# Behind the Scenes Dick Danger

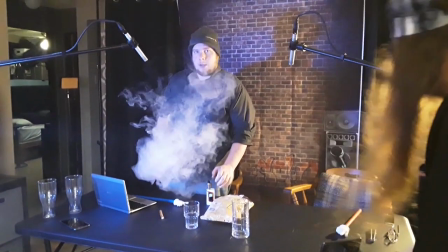all right so wait
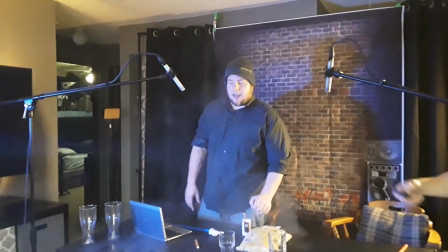you want only those those two glasses on first and then yeah then once we get done okay okay
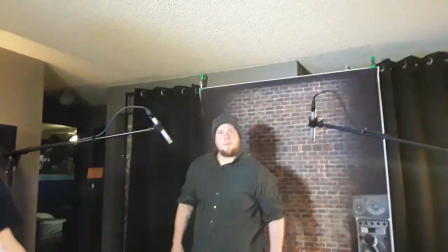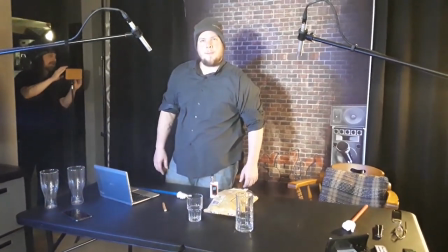this one's back on all the way
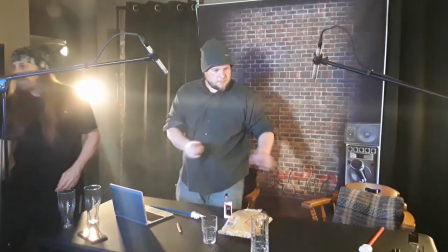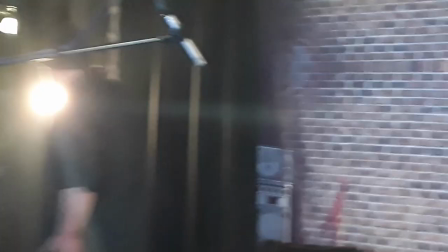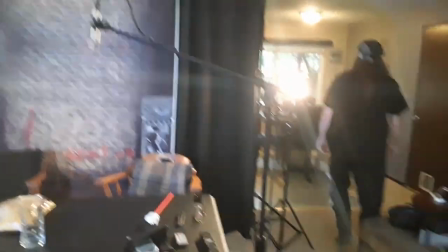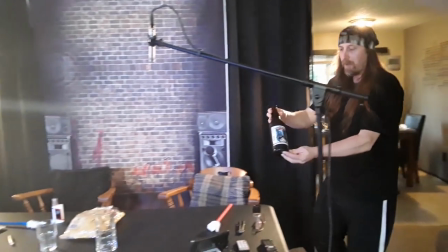beer that we're doing today dicks dicks
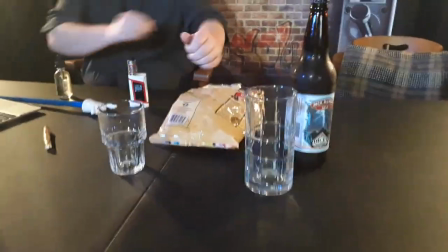is that what it's just called just dicks or is it this uh dick danger ale dick by dicks
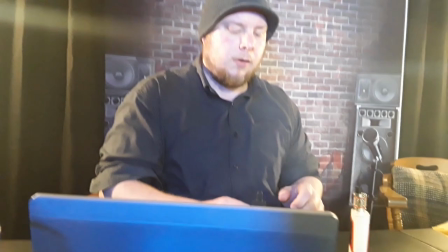so dicks makes a lot of beers this one is dick danger
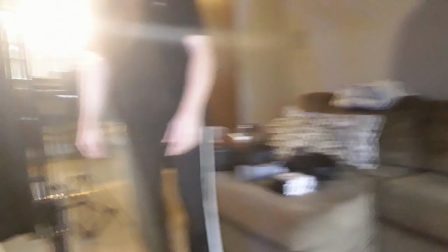ale dick danger dick danger yeah so here's kind of
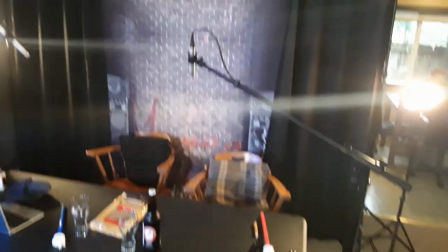a behind the scenes of our setup right now so we got some co2
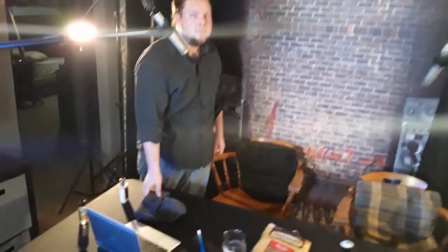microphones over the desk there's William there he's about ready to sit down and so we got a lap little tiny laptop
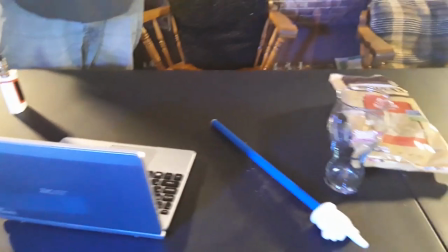there to to figure out what kind of stuff that we need to know about the beer even though I haven't even used it yet there's our little pointer stick for For William,
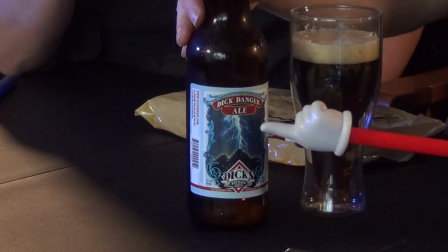there's a little pointer finger for me.
Look at it. Mr. Dick. All right. Dick Danger Ale Dicks.
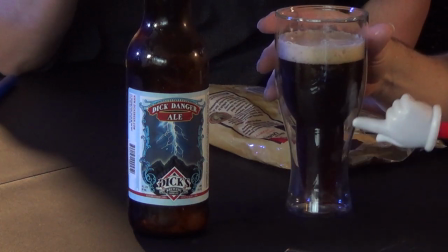We got these new finger pointers, and Chris is just... Look at all of this big glass of dicks right here.
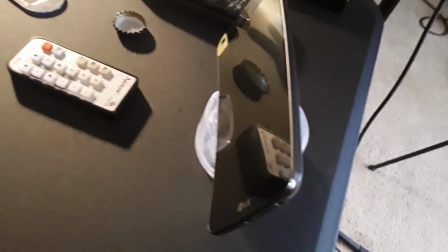So that's for me. So Mr. Dick... We're trying to go for a nine-minute beer review,
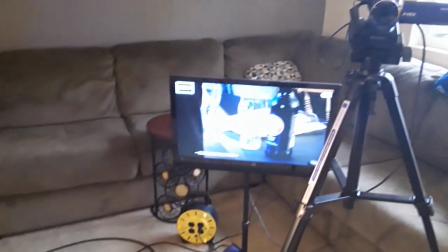and uh there's that those remotes control our uh monitor there yeah so here's the
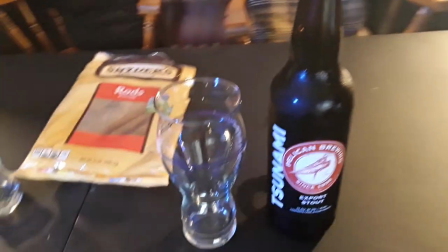camera that's doing that shot it's doing this super close-up shot of that here's the main camera setup
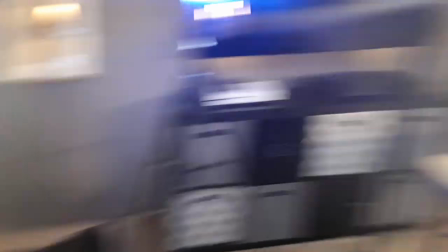uh that is uh shooting the the whole thing there and
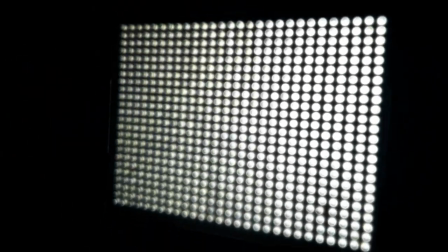uh here's our our big led light that we're using for to shoot the whole scene there.
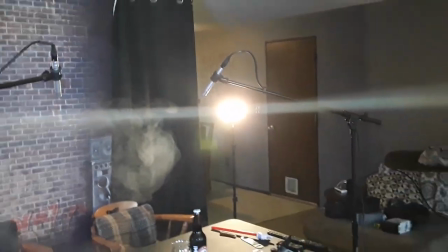Those lights on the sides there, we put a little bit of a filter on them to give us kind of an orange glow, a little bit of an orange hair light.
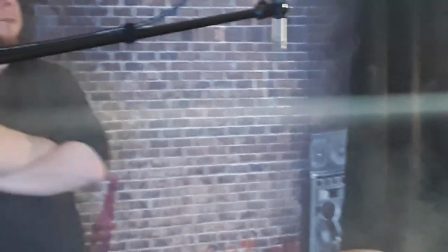The background is just a backdrop.
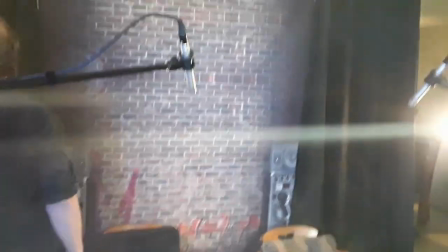And I thought that would be kind of fun to make our background look a little different.
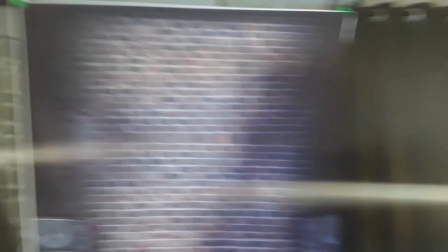We got a little bit of a curtain on that side, a little bit of a curtain on that side so you can see that there's just a real closet behind that.
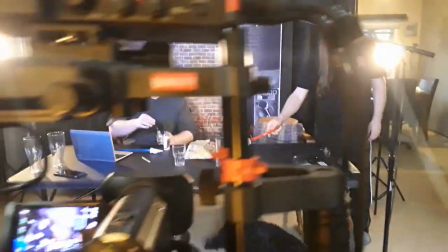Sounds like... See right there. Sounds like something really bad. Dick Danger Ale.
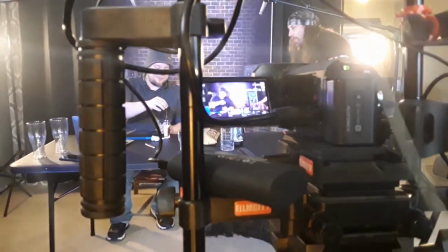I wonder if they're the same people that own the Dick's Sports Warehouse.
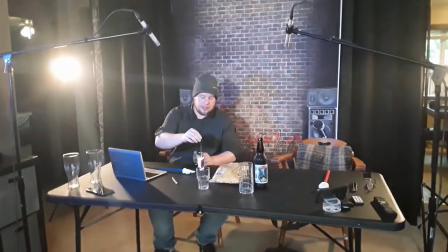Remember when we passed by that? It's Dick's Sportsman's Warehouse.
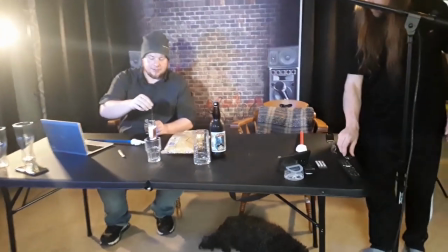So you can buy balls in the Dick's. Did you take the picture of the thumbnail already on that Dick's?
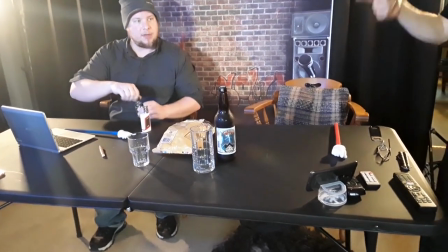Yeah, we got the bottom cap. Oh, yeah, we got to do the thumbnail part.
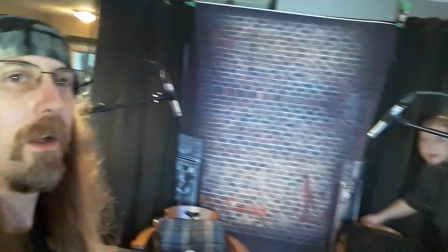Pretty cool. Nice.
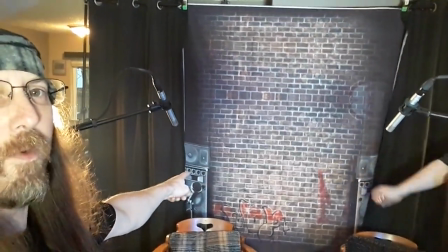Okay. Even though we don't really care about the faux PA speakers going on over there,
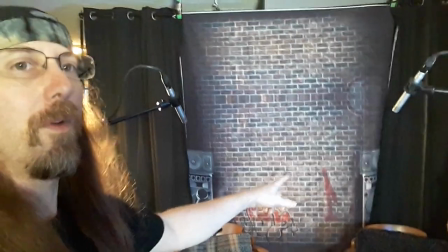but I just really like the brick and a little bit of the graffiti there and just the whole look of the thing.